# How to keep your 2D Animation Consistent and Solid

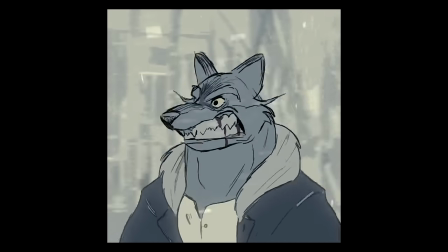(0:00)
Are you wondering about how you can keep your character animation drawings consistent and solid throughout the shot?
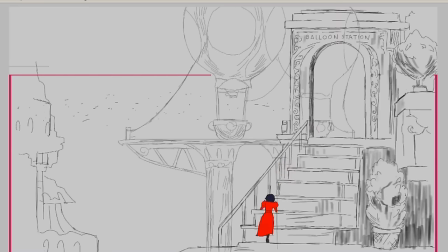(0:05)
What if I told you it's not just about talent,
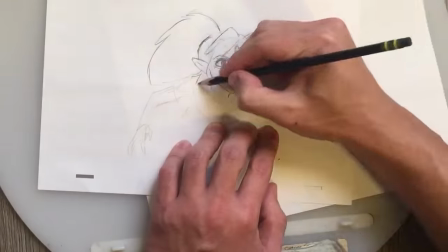(0:08)
but it's also about some methods and techniques that you can use too, and that can hopefully make the process easier for you?
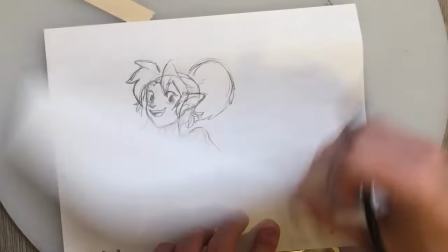(0:15)
And yes, these are techniques used by professionals too.
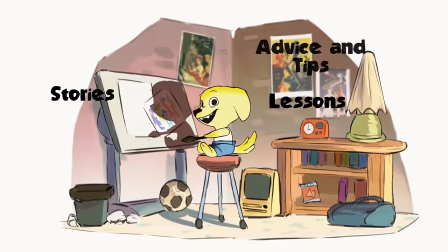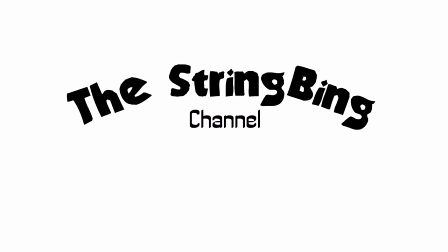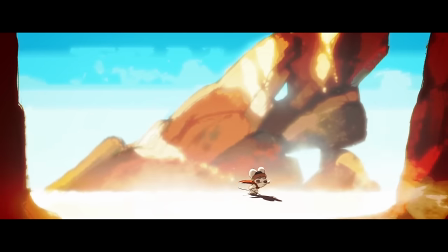(0:29)
Hey guys, it's Toniko Pantoja, and today I'd like to talk about keeping your animation solid and consistent throughout.
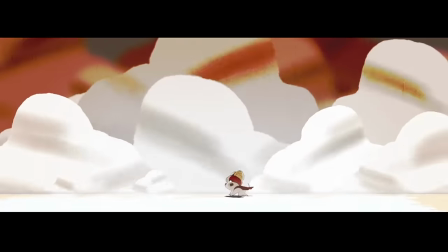(0:35)
And in this video, I'm really just going to be talking about 2D animation. This is a topic that's been heavily requested,
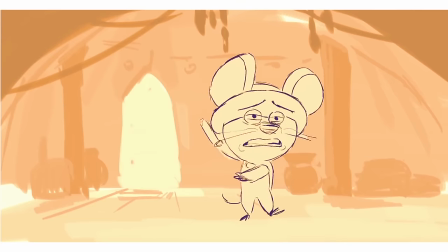(0:42)
and these are tips and techniques that are derived from actual traditional animation practices
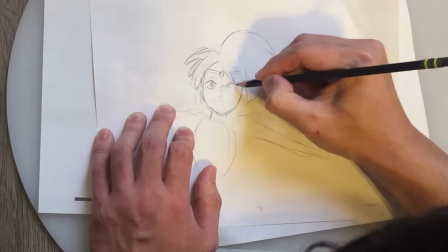(0:47)
and how you can transition those techniques into the digital workspace.
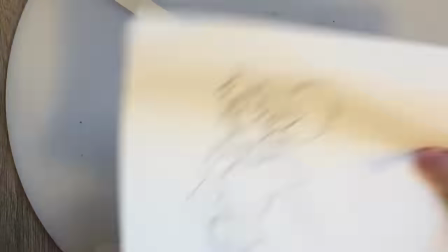(0:52)
But before I get into technique and methodology, I have three top advice I'd like to share before getting into solid and consistent drawing.
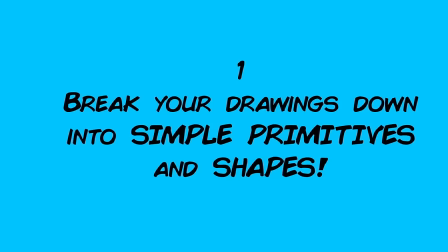(0:59)
Number one is to learn how to break down complex shapes into simple primitives, such as cubes and spheres.
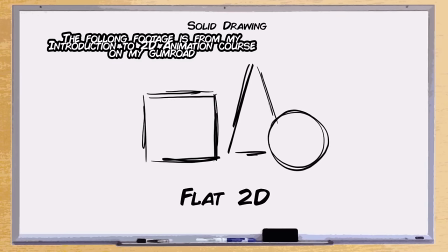(1:05)
Having the solid foundation is important before you add any accessories that add more detail to the design.
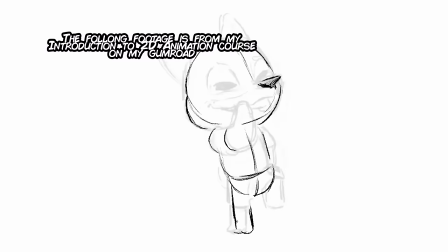(1:13)
So once you have your solid primitives, you can just add those on top of your solid primitives later on a second pass, for example.
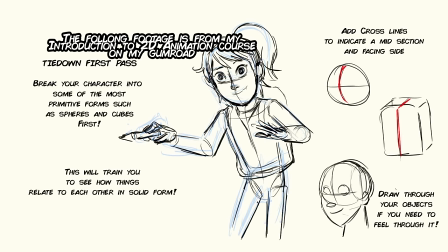(1:20)
This is because in animation, you're going to be doing a lot of drawings of that character, and you have to learn how to break down that character into simpler shapes.
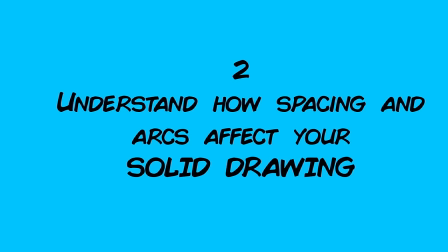(1:28)
Number two is to think about how solid objects work in spatial depth.
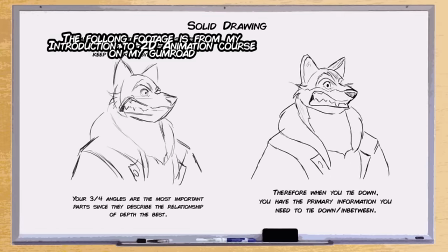(1:31)
So when an object rotates, for example, there are some spacing rules that you have to think about to maintain its solid form.
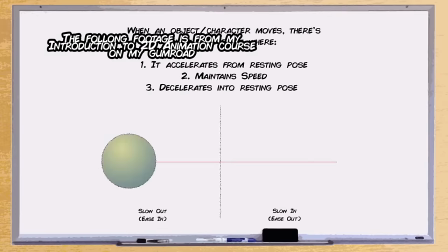(1:39)
Spacing can help describe things such as slow in and slow out, how fast an object accelerates, how fast an object decelerates, and whether there's constant speed or not.
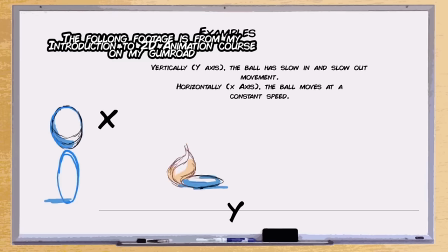(1:49)
Spacing is one of the most important ingredients when it comes to having smooth animation,
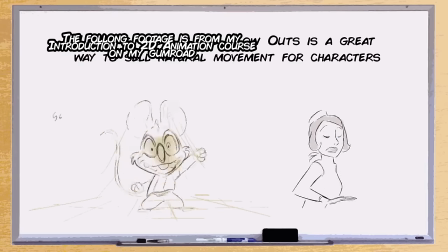(1:54)
and even choppy animation can read off as smooth if they're spaced really well. But how does this relate to solid drawing?
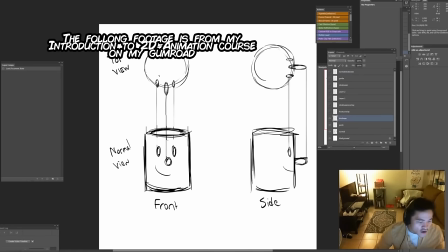(2:01)
Well, imagine having a character's head rotate around just right in front of you.
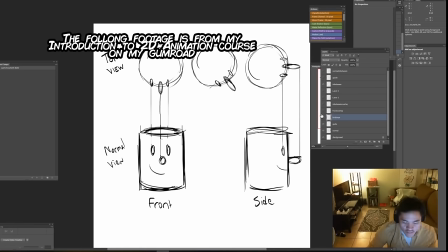(2:06)
And let's say this character has a big nose or a big snout. If we were to switch to a top-down point of view, then that character's head would rotate as if it was looking like a clock.
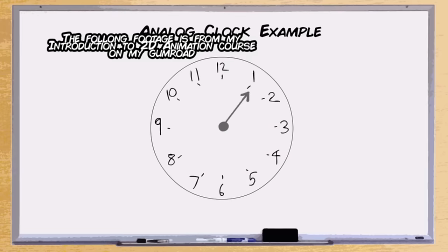(2:16)
Now, if we were to switch to our normal view and track the nose, for example, while tracking the clock view,
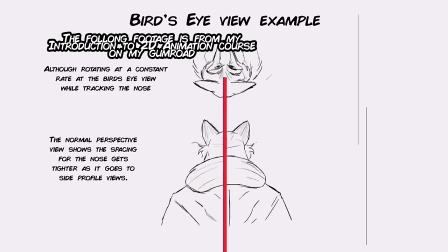(2:21)
you'll notice the nose kind of has a slow in and slow out from our point of view. But in the clock view, it's a constant ongoing speed. Another thing I'd like to bring up is how the three-quarter view has its nose somewhat similar to the side view.
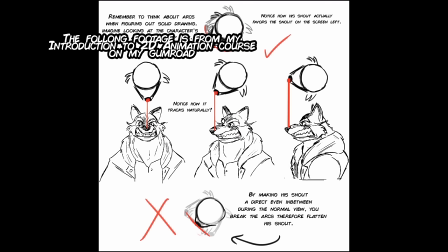(2:36)
This is because the protruding part of the object covers a lot of spatial information,
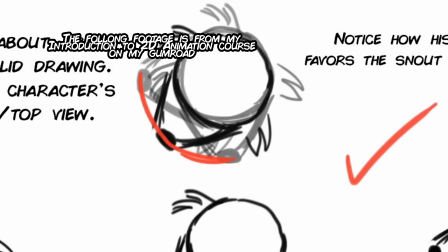(2:41)
especially that protruding part going closer to the sides of our point of view. If we were just to in between a front view and a side view without thinking of the spatial information,
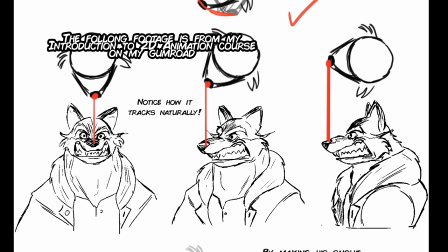(2:52)
things like the nose or snout shrinking will happen. So really think about seeing your objects in different perspectives.
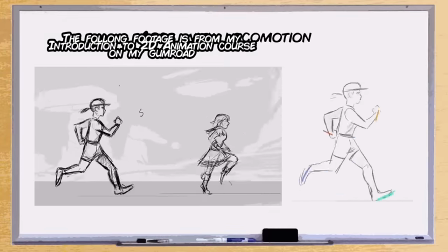(2:59)
Another thing that I forgot to bring up is to really utilize your arcs. This is another thing that a lot of beginner animators miss out on, and if you don't pay attention to your arcs,
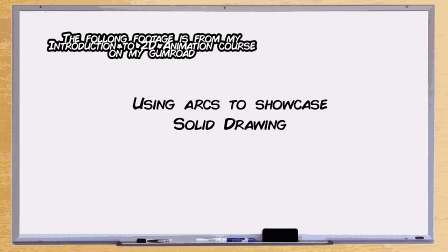(3:09)
especially if you have something rotating, and if you just have point A to point B just moving straight without paying attention to the arcs,
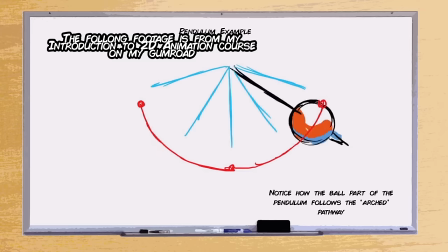(3:16)
things will shrink, like I showed in this demo. The last tip I have is just to work on your solid drawing skills.
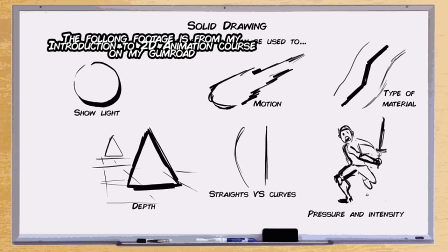(3:23)
So keep drawing, keep practicing your draftsmanship, practice drawing form, and practice staying consistent with that form.
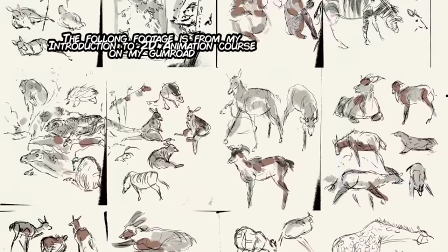(3:29)
And really, the only way to get better at this is to keep doing it and to keep practicing.
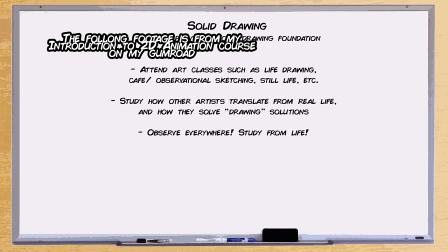(3:34)
Now let's talk about techniques and how to keep your animation solid and consistent.
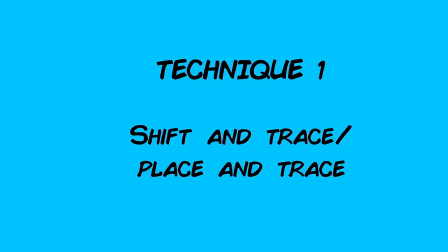(3:38)
So method and technique number one, the shift and trace, also known as the place and trace.
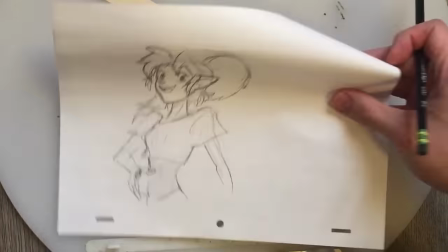(3:44)
This is a traditional animation technique. It's where an animator takes a drawing off their animation peg, shuffles it,
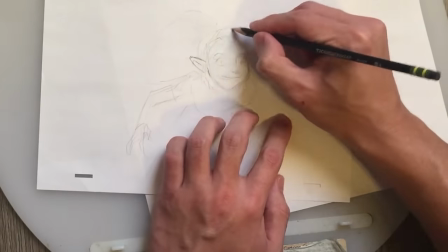(3:51)
and manipulates it so it matches the angle of the drawing you want to add more consistency.
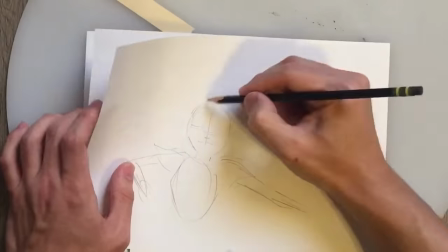(3:57)
This is also to make an animator's job easier to make an in-between of a head turning, even though the head is at different places of the paper.